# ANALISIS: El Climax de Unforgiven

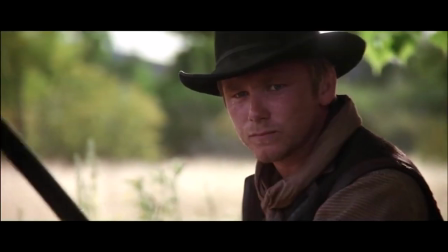[0:25]
Unforgiven abrió los ojos a todos aquellos que no apreciaban el cine de Eastwood. Este filme le reportó su primer Oscar, cuatro en total.
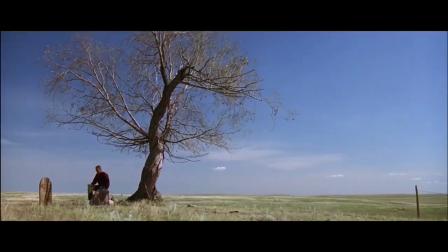[0:33]
La película representa un hecho trascendental en su carrera,
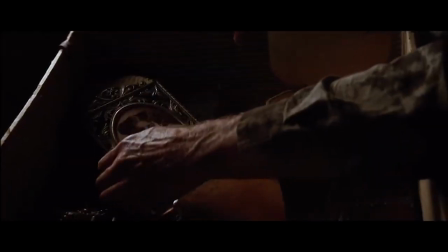[0:36]
debido a que a partir de ese momento la consideración del público y la crítica cambiaron significadamente, hasta el punto de ser considerado como un genio indiscutible.
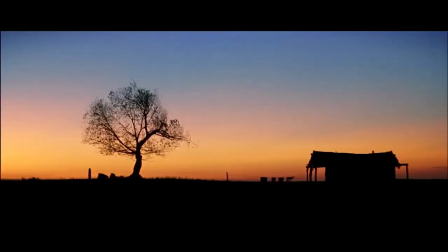[0:45]
Este film está considerado el último gran western de la historia,
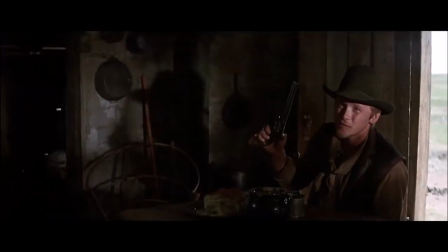[0:49]
un filme crepuscular que actúa como cláusula simbólica a un género de más de una década de historia.
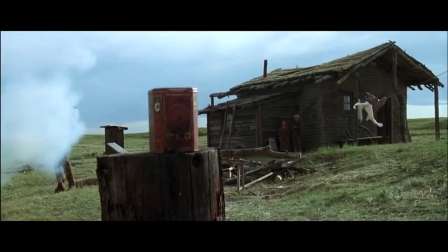[0:55]
Por esa misma razón, y porque es mi película favorita y le guardo un cariño especial,
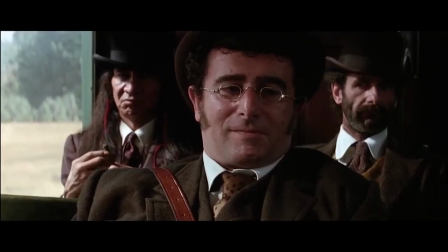[1:00]
vamos a analizar la última escena de la película Sin Perdón.
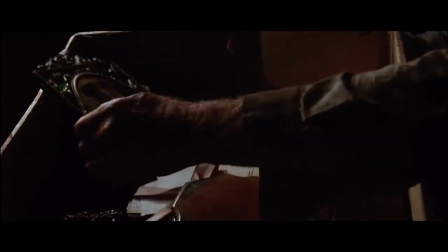[1:07]
El personaje de Will, interpretado por el mismo Eastwood, se nos es presentado como un personaje bondadoso,
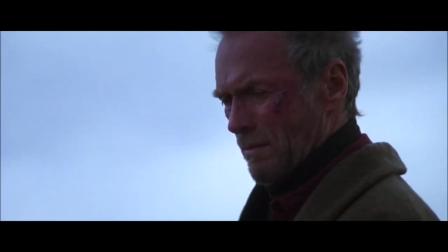[1:13]
que a pesar de haber tenido un pasado turbio y que lo atormente, parece este estar corregido.
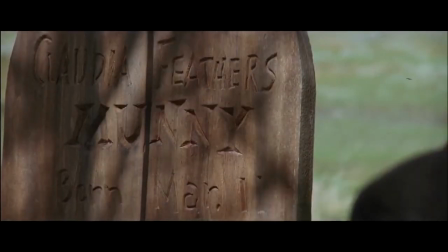[1:18]
Y en ningún momento vemos al mito que expresan las anécdotas que son contadas sobre su pasado.
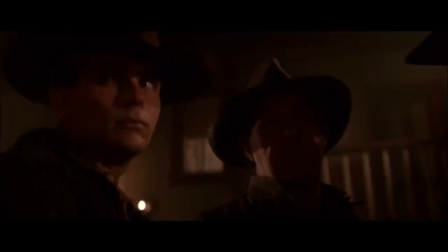[1:23]
Después de que Will se entere del asesinato de Ned, interpretado por un maravilloso Morgan Freeman, a manos del sheriff David Whiskey, Little Bill,
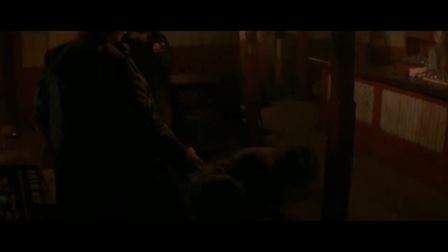[1:31]
interpretado por otro maravilloso Gene Hackman, el cual ya anteriormente le había dado una paliza a Will cuando éste estaba enfermo en el salón.
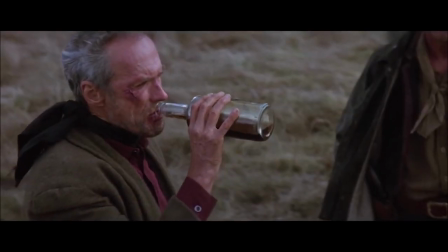[1:39]
La noticia de la muerte de su mejor amigo lleva a Will a volver a la bebida y por lo tanto a invocar al mito que tanto estaba oyendo,
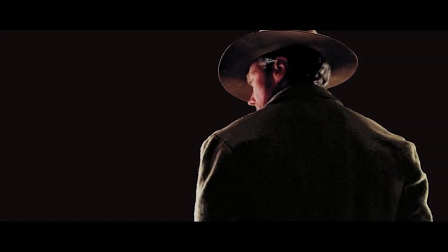[1:46]
al despiadado William Manny de Missouri, asesino de niños y mujeres.
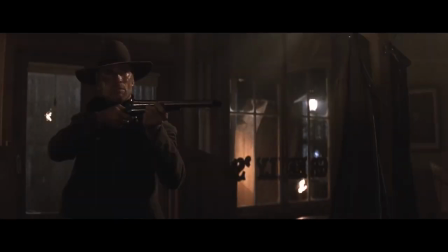[1:55] You just shot an unarmed man. Well, he should have armed himself. He's gonna decorate his saloon with my friend.
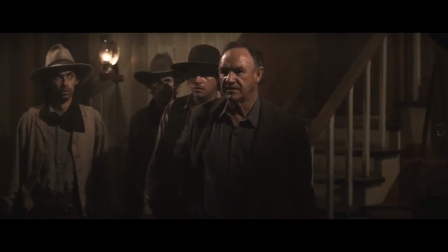[2:02] You'd be William Money out of Missouri. Killer of women and children.
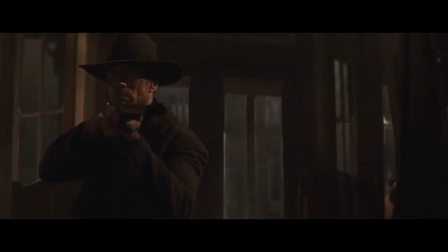[2:07] That's right. I've killed women and children. Killed just about everything that walks or crawled at one time or another.
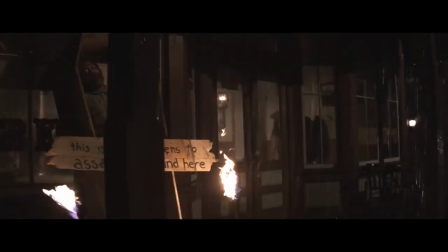[2:13] And I'm here to kill you, little bit.
Primeramente, al ver la escena, podemos destacar el gran trabajo de iluminación y fotografía de esta.
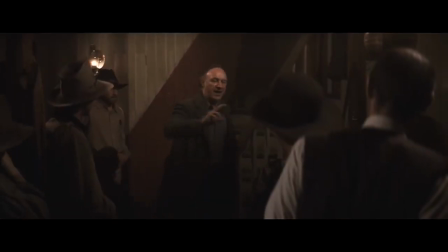[2:22]
La acción de la película hasta ahora había estado compuesta por planos grandes en espacios abiertos, donde se desarrollaba la mayoría de estas escenas.
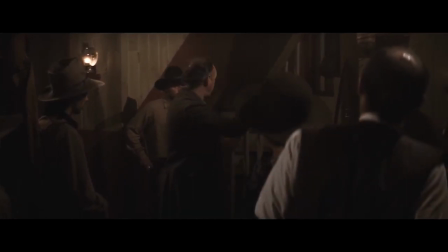[2:30]
Pero en la escena clímax, esta está compuesta por planos más cortos en un espacio cerrado, el salón.
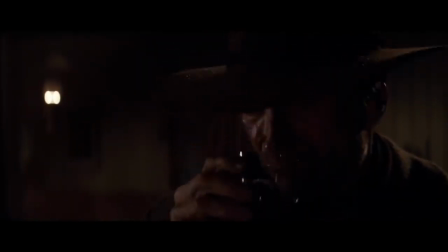[2:36]
Otra cosa que podemos apreciar es el gran trabajo de Jack Negrin en la iluminación.
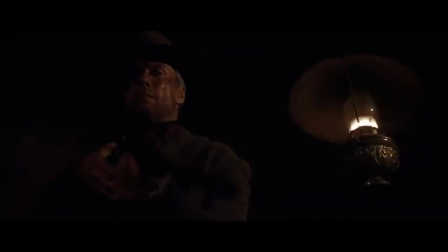[2:40]
Clint Eastwood le pidió a este que iluminara la escena como si estuviera grabando en blanco y negro, con una luz dura y marcando mucho las texturas y sombras.
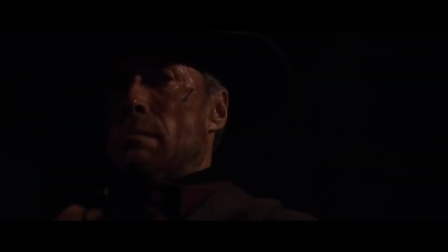[2:48]
Vemos una luz cálida que acompaña lo que estamos a punto de ver, un verdadero baño de sangre.
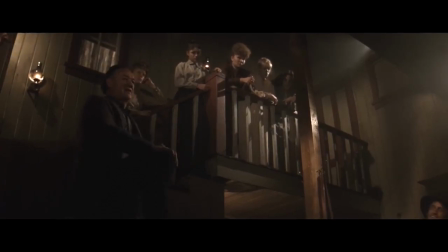[2:55]
La situación inicial de la escena clímax, vemos a todo el pueblo de Big Whiskey celebrando la muerte de Ned,
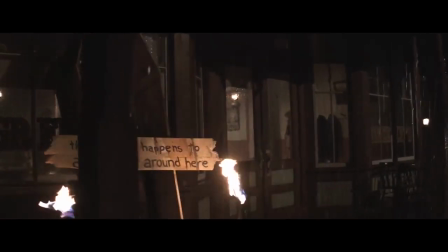[3:02]
al cual han dejado en un sarcófago abierto en la entrada del bar para exhibirlo.
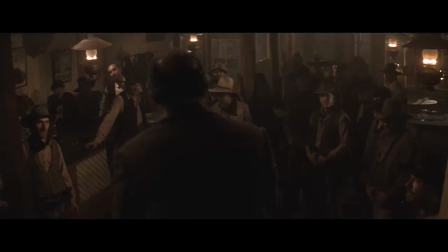[3:06]
Podemos apreciar en el acting los diferentes rostros de tranquilidad y de despreocupación en los diferentes personajes que componen el lugar.
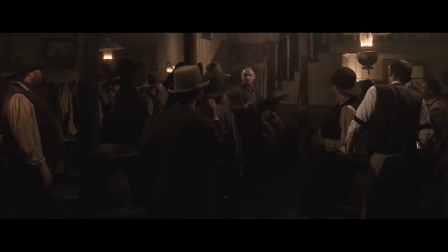[3:15]
De repente vemos un plano general del lugar para ponernos en situación, pero el escorzo de un hombre invade la mitad del encuadre y este sube su escopeta ocupando la otra mitad del encuadre al sonido de un trueno,
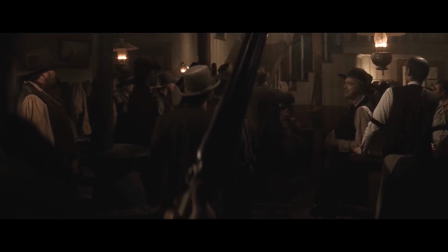[3:27]
sonido que aparece a lo largo de la escena para darle poder a William Money.
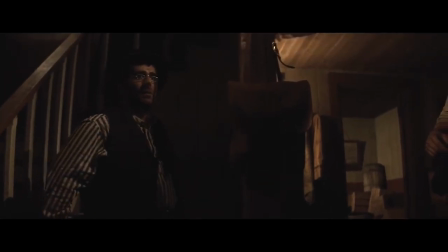[3:32]
Mientras que Little Bill sigue hablando, vemos que la gente se empieza a voltear hacia el misterioso escorzo con una escopeta.
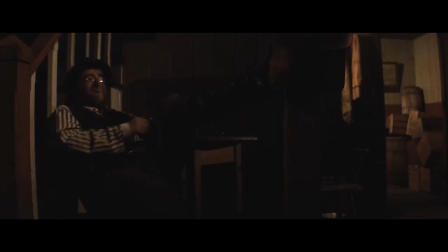[3:38]
El escritor, que antes estaba celebrando y alegre, ahora lo vemos tieso, aterrado, con una mirada vacía hacia el hombre.
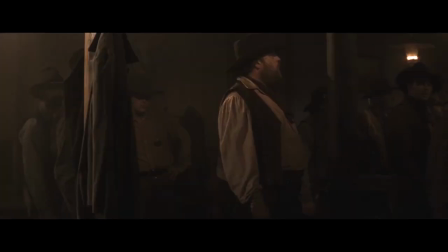[3:46]
El montaje compuesto de más planos de diferentes hombres volteándose hacia el hombre misterioso nos está creando una expectativa hacia lo que estamos a punto de ver.
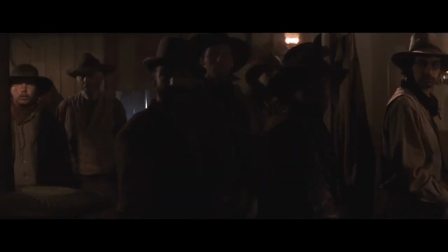[3:55]
Finalmente, el sonido del arma amartillada, acompañada del tintineo de las espuelas,
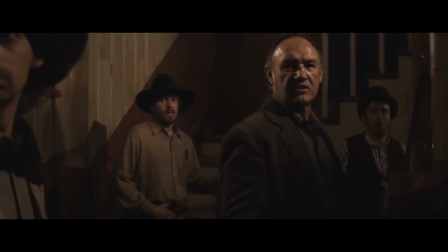[4:00]
hace que ahora todos los presentes estén en silencio y se voltean dándonos aún más expectativa y tensión.
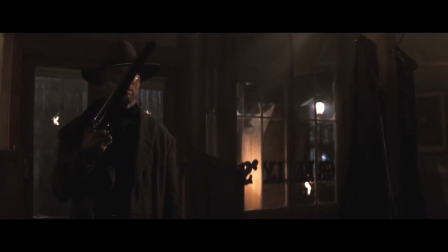[4:05]
Ahora vemos a Will, acompañado de otra vez de un trueno, para darle poder e intimidación con un rostro frío, sin sentimiento alguno, seguidamente preguntando por el propietario, y procede a dispararlo, sin prisa, a sangre fría,
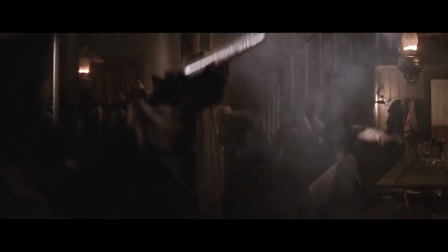[4:19]
sin ningún tipo de miramiento.
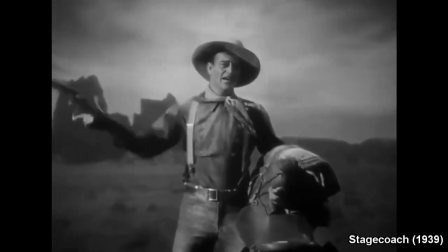[4:21]
En el western clásico, cuando se habla de un gran pistolero, mitificado, se referían a él diciendo su nombre, territorio y algunas atrocidades cometidas.
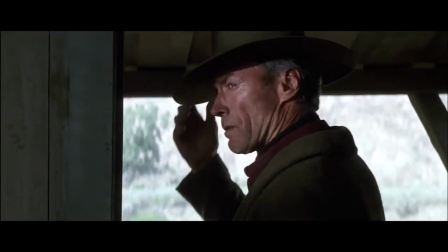[4:29]
Durante toda la película se refieren al personaje de Eastwood como simplemente Will, pero en el clímax,
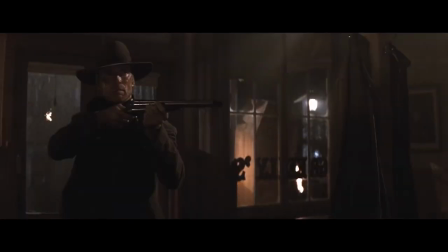[4:35]
Will no es como la última vez que lo vio, y lo nombra por su nombre completo, su territorio y los antecedentes que hizo.
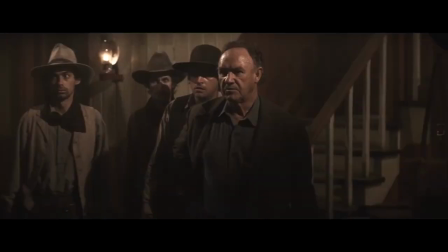[4:41]
Bill reconoce el mito y lo nombra.
You'd be William Money out of Missouri. Killer of women and children. That's right.
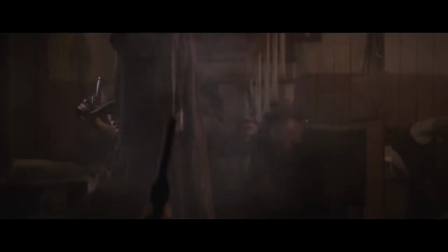[4:51]
En el tiroteo, William Money no se apresura y mantiene su sangre fría, y no muestra piedad frente a sus enemigos, estén o no estén armados.
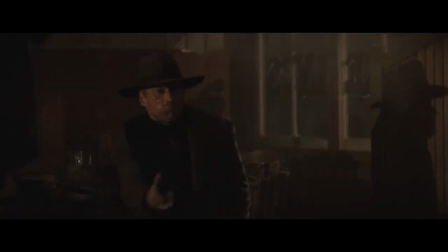[4:59]
Eso lo podemos ver en sus acciones cuando se toma su tiempo en apuntar a cada rival que va a matar, y cada vez que mata, este casi no parpadea.
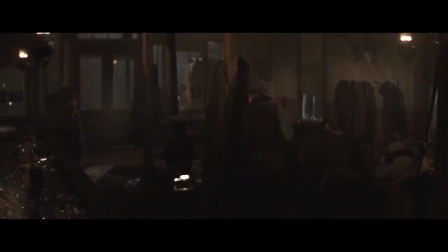[5:06] Incluso después del tiroteo, antes del salón, dice: All right, I'm coming out.
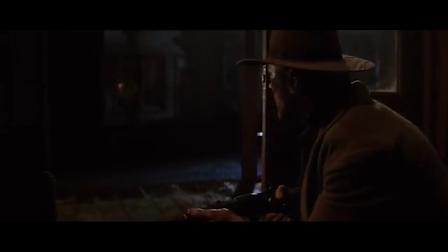[5:11] Any man I see out there, I'm gonna kill him. Any some bitch takes a shot at me, not only gonna kill him, I'm gonna kill his wife, all his friends.
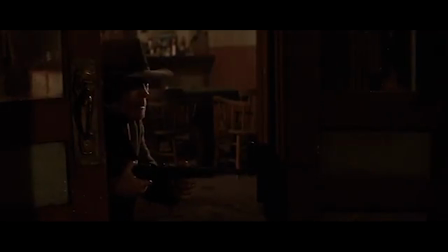[5:23] Burn his damn house down.
Mostrando su imparcialidad a la hora de matar.
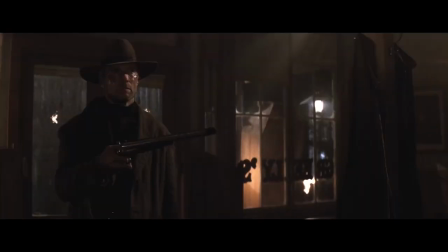[5:28]
Otra cosa que podemos destacar es el cambio de eje en la escena. El eje se había situado hacia un lado izquierdo al inicio de la escena, cuando Will entra. Pero después del tiroteo, donde el eje se rompe completamente, y cuando este acaba, el eje ha cambiado de posición, para mostrarnos que ahora las tornas han cambiado.
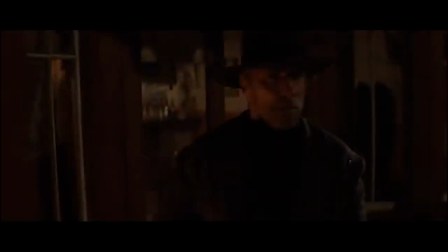[5:45]
Will es el que tiene la sartén por el mango. Cuando Manny contempla el cuerpo sin vida de Ned, y se despide con él con una mirada silenciosa,
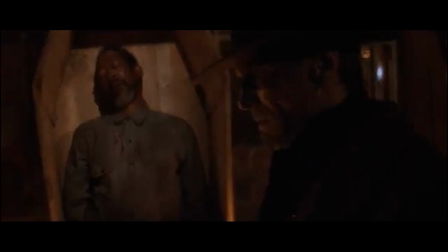[5:54]
podemos fantasear que es el propio Clint Eastwood despidiéndose del western, un género que ha muerto al que él le ha dedicado una última y gloriosa elegía.
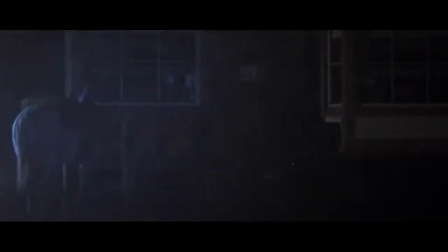[6:03]
Al final de la película, entre sombras y aún bajo la lluvia, después de amenazar a todos antes de salir, uno de ellos lo tiene a tiro y apunta, pero no puede disparar. Al arquetipo no se le puede disparar.
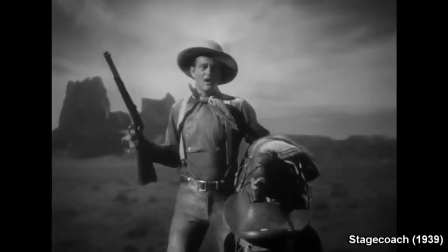[6:18]
John Wayne es la idealización platónica, la perfección sublime del cowboy.
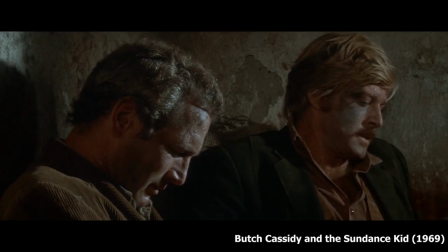[6:22]
Los héroes del western crepuscular funcionan hasta cierto punto como contramito, el lado oscuro de la luna.
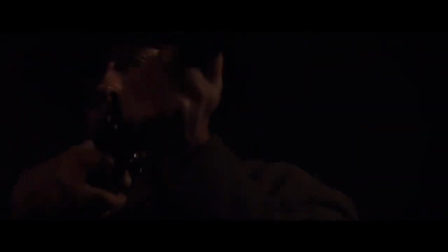[6:29]
Pero William Manny es la luna con sus dos caras, el mito y el logos, el círculo cerrado. Manny es el oeste mismo. Por eso, sin perdón, baja el telón del western.
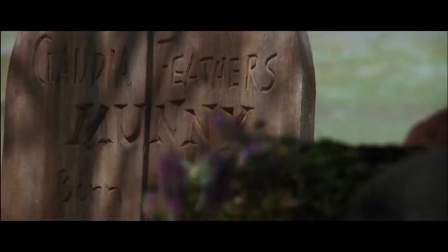[6:41]
Después de Manny no se puede continuar.
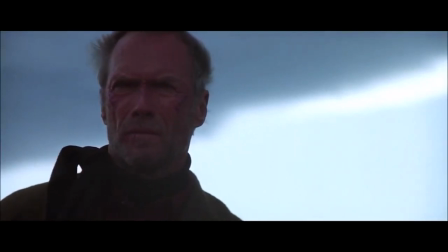[6:43]
Apenas quedará la repetición más o menos nostálgica o la desmitificación paródica, un simple girar sobre el mismo círculo.
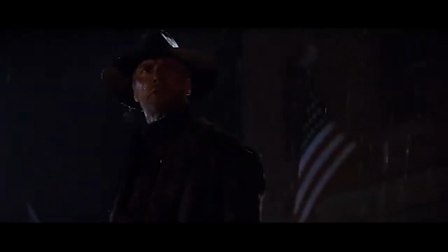[6:53]
Las amenazas por parte de Manny a todos los habitantes de Big Whiskey funcionan como un punto y final al género,
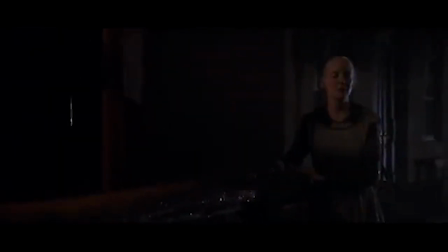[6:59]
donde el propio director advierte a cualquiera que venga y vaya a venir después de él.
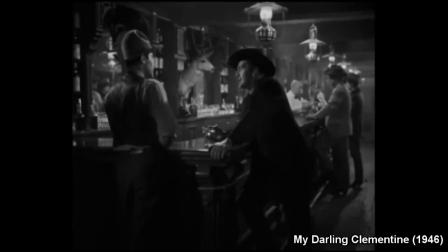[7:04]
Ya no quedan más duelos, ni indios, ni salones, ni pistolas humeantes, ni dólares sangrientos, ni historias que contar.
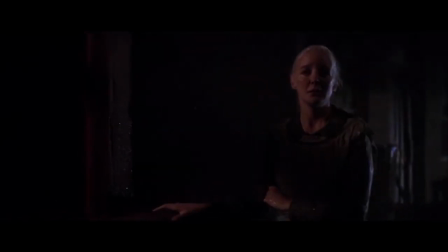[7:11]
Yo soy Clint Eastwood, y soy el superviviente, el último arquetipo. Perduraré en la memoria junto a John Wayne, John Ford, Sergio Leone y un puñado más de hombres.
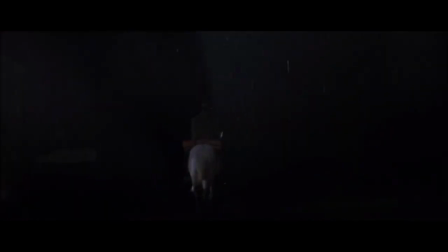[7:21]
Cierro las puertas del salón y declaro que el mito está completo y que nadie vendrá detrás de mí.